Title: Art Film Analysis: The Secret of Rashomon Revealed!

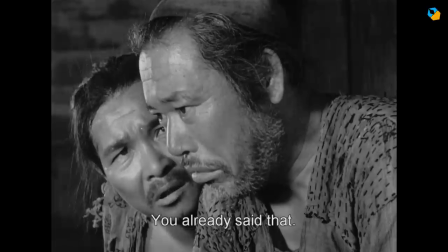21:03 The bandit will be punished for his crime and the wife is still alive. But why is he so guilt ridden?
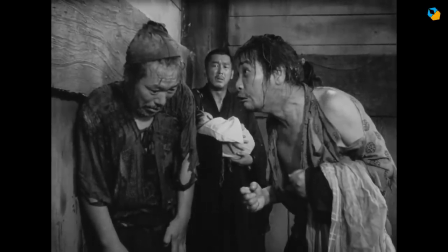21:08 Did he kill the husband to steal the dagger? It's an intriguing possibility, the husband is still alive and can identify him, so why not?
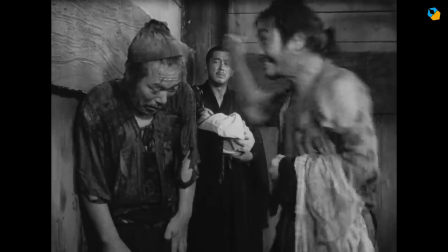21:16 Maybe that's why the bandit was surprised. All the husband got was a flesh wound. Why is he dead?
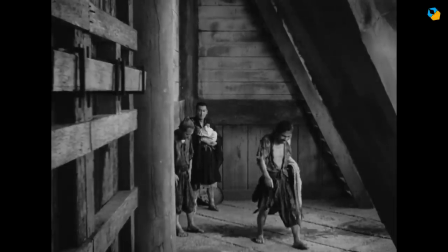21:22 The woodcutter clearly tells his listeners that all three are lying.
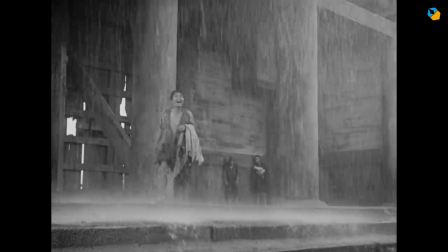21:26 Well, if the bandit didn't kill the husband, the wife didn't kill the husband and if he didn't kill himself, then only the woodcutter remains.
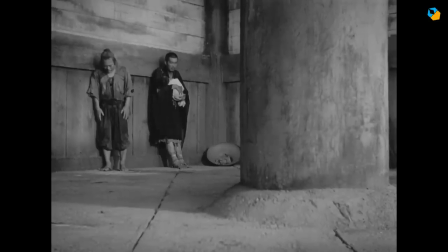21:34 There are two issues with this theory. One, the woodcutter, if he were so devious, would never have mentioned the story to anyone.
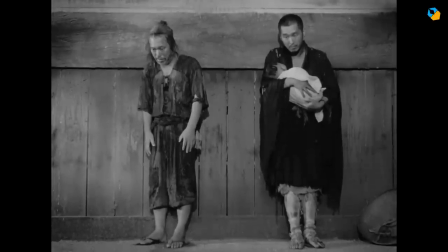21:42 And of course, there's a sky to back us up. So if that's not it, why is he so burdened by guilt?
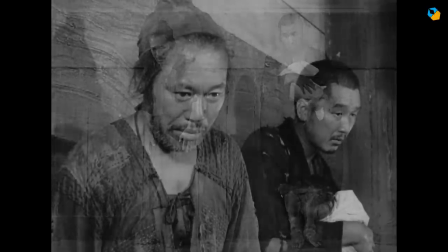21:48 The woodcutter witnesses a suicide. He could have stopped the husband, but didn't.
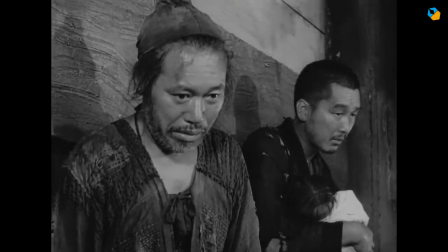21:53 He will have to live with that for the rest of his life.
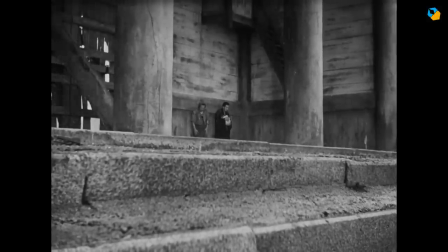21:55 He doesn't understand his own behavior, which is what Kurosawa wants us to understand about ourselves.
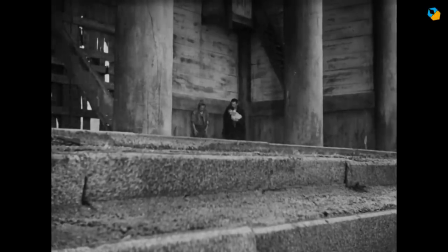22:03 It's never mentioned explicitly, but that's the message of Rashomon.
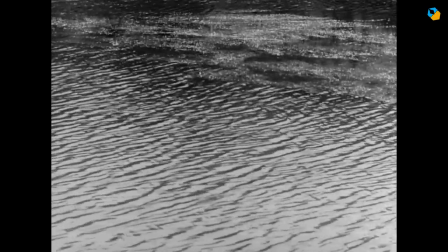22:08 To complete the story, the wife stumbles through the forest, even tries drowning herself but fails.
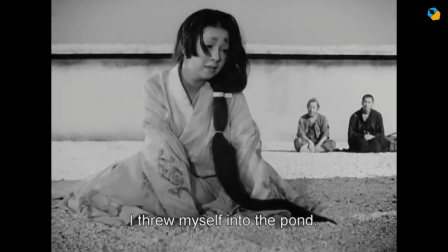22:14 She hides in the temple where she's found. Now is a good time to address the rest of the elements of the story, starting with Rashomon.
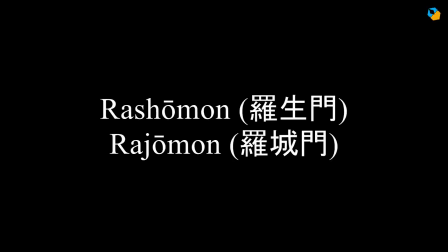22:21 Rashomon is actually a change from Rajamon, which means city walls gate. Raja, according to Kurosawa, was the main gate to the castle's outer grounds. The name was changed in a no-play in 1420, long before the short story was written.
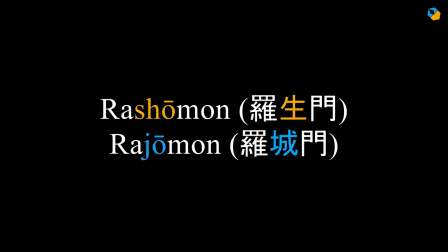22:38 The writer of the play, Kensei, changed it by using show meaning life instead of joe for castle, so Rashomon could mean the main gate to life. At the time of the story, it's in ruins.
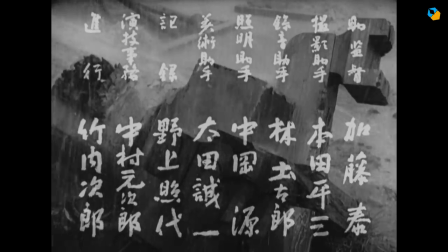22:50 During the title sequence, we see bits and pieces of it, just like a mystery puzzle.
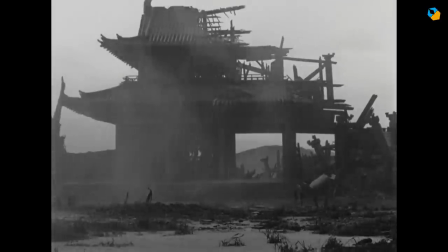22:55 In the last shot of the sequence, we see the complete building, but it's not complete, just like our story.
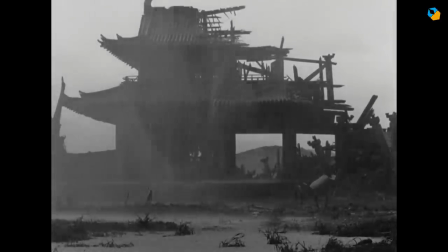23:01 This is probably why Kurosawa decided to bookend his movie with Rashomon.
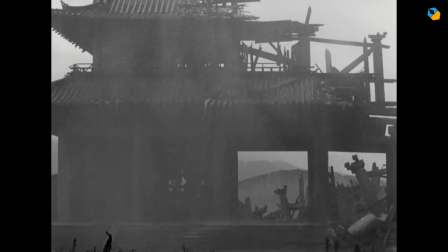23:06 It's a place where bodies are dumped and a demon is rumored to live there. The three characters are stuck in this hell.
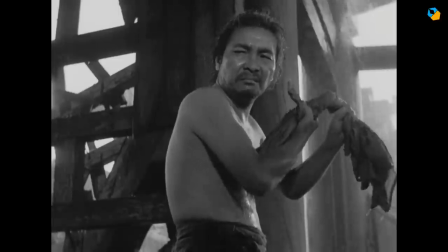23:12 They start with death and end with life. They're stuck there because of the rain, which is element number two.
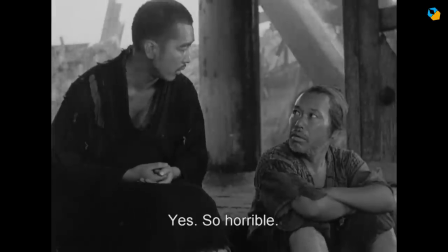23:18 Rain is a trap. They're trapped there until the woodcutter pays for his misdeed.
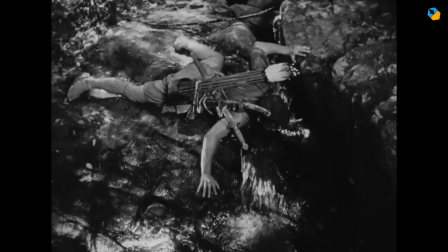23:23 The bandit drinks water and pays for his crimes. The wife plays with water, but it's a trap.
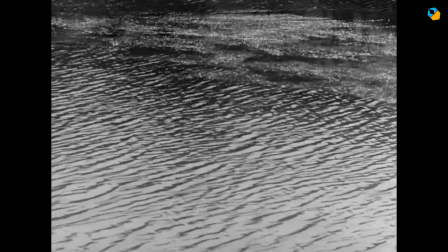23:29 When she tries to commit suicide by drowning herself, she fails. She must pay by living.
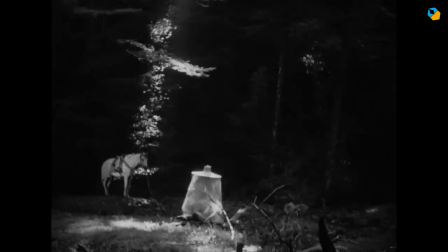23:35 When the husband is going to fall into the bandit's trap, we first see a shot of the wife, sitting beside a stream.
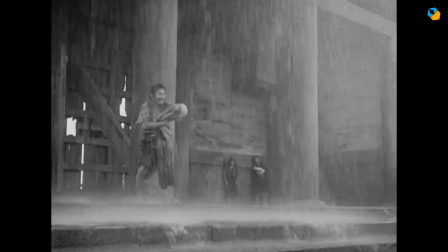23:42 Water symbolizes a trap. Even the villager running in the rain at the end is due for comeuppance.
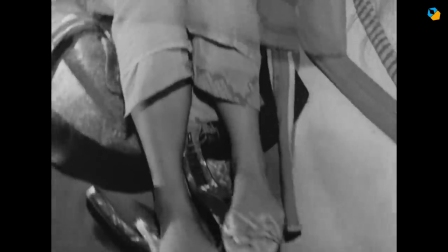23:49 Then there's the wind. The wind is evil, a mischief monger. It's what caused her face to be revealed to the bandit.
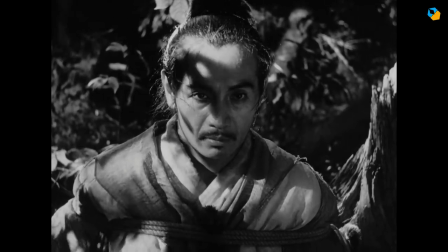23:56 It blows before the husband's suicide. goading him to his doom, and it blows when the spirit returns from the dead.
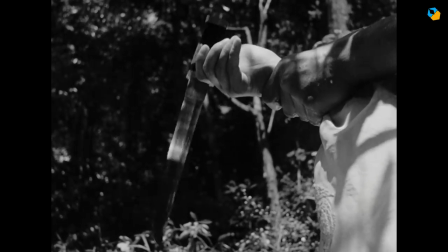24:05 And finally, there's the dagger. Does it exist or not? It does of course, it appears in every story except the woodcutters.
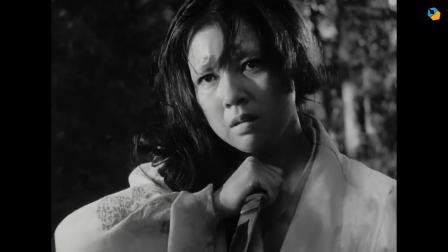24:12 If the sky is truth, the dagger is deception.
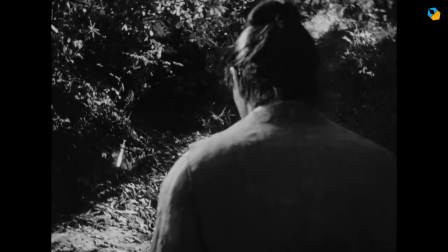24:16 The confusion starts the moment the dagger falls and ends when the dagger is stolen.
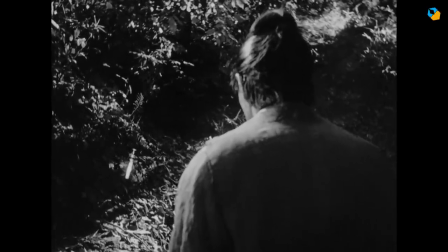24:22 It bookends everything neatly. I've added a small excerpt from Macbeth in the description, you'll find it interesting.
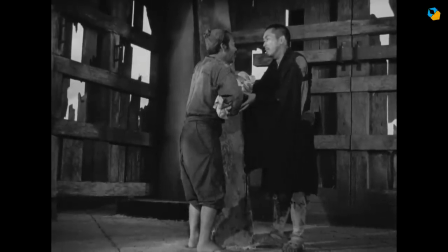24:27 All said and done, Kurosawa stresses a happy ending. If we are capable of lying, we are also capable of the truth and good deeds.
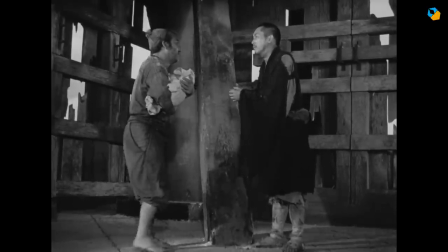24:36 The bandit pays with his head. The husband pays with his life. The woodcutter pays by adopting a child.
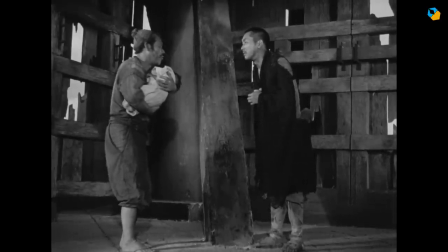24:43 He's not gonna let another human die if he can help it. And tragically, the wife blames herself.
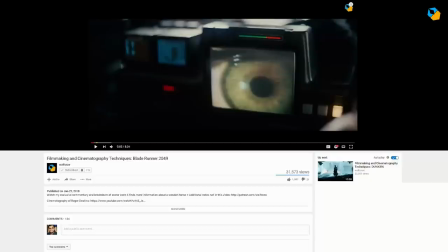24:48 But then again, she's an honest liar. If you enjoyed this video and want more, please subscribe now.
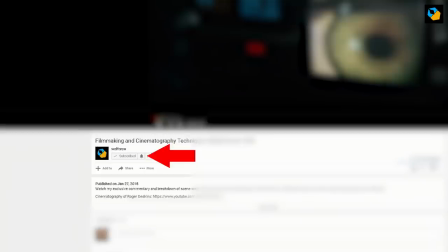24:54 After you subscribe, don't forget to hit the bell you'll see on the right so that you won't miss any new videos.